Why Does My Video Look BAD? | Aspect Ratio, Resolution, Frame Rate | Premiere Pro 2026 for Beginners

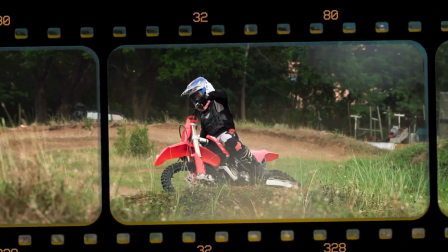They want to do slow motion. If you shoot in a higher frame rate and slow it down,
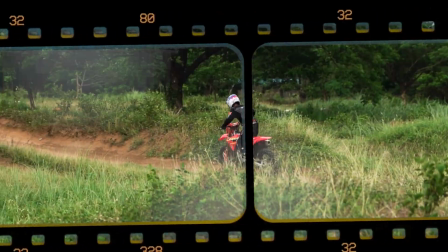the motion looks smoother and less choppy because you have more individual frames in that single second.
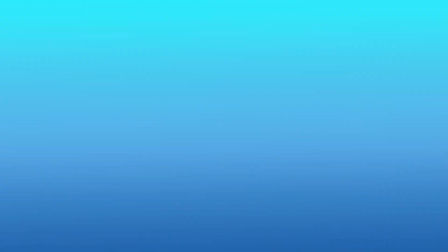Shooting in a lower frame rate, like 24 or 30 FPS,
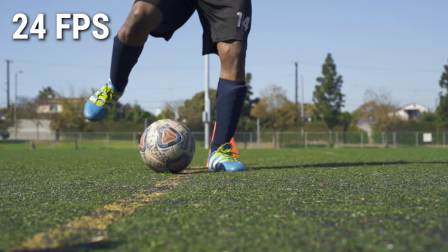and slowing it down would result in a more choppy look simply because there aren't as many frames to pull from. Alright, so here's the cheat code to save into your brain forever for every time you edit.
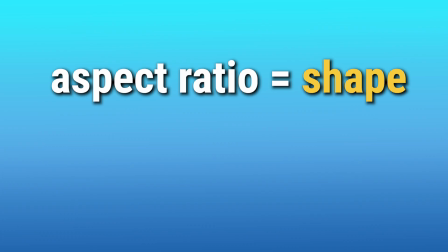Are you ready? Here we go. Aspect ratio is the shape of your video. Resolution is the clarity or how sharp your video is.
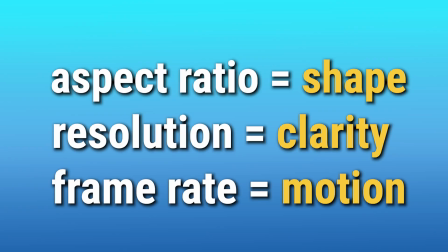And frame rate is how smooth your video is or the motion of the video. Once you understand these 3 fundamental things to video, editing gets a little less confusing and exporting stops being as traumatic. Well guys, that's it for this one. I hope I was able to help break down these concepts and make them feel a little less scary. Don't forget to subscribe if you'd like to keep going on this editing journey with me, and I'll see you guys in the next one.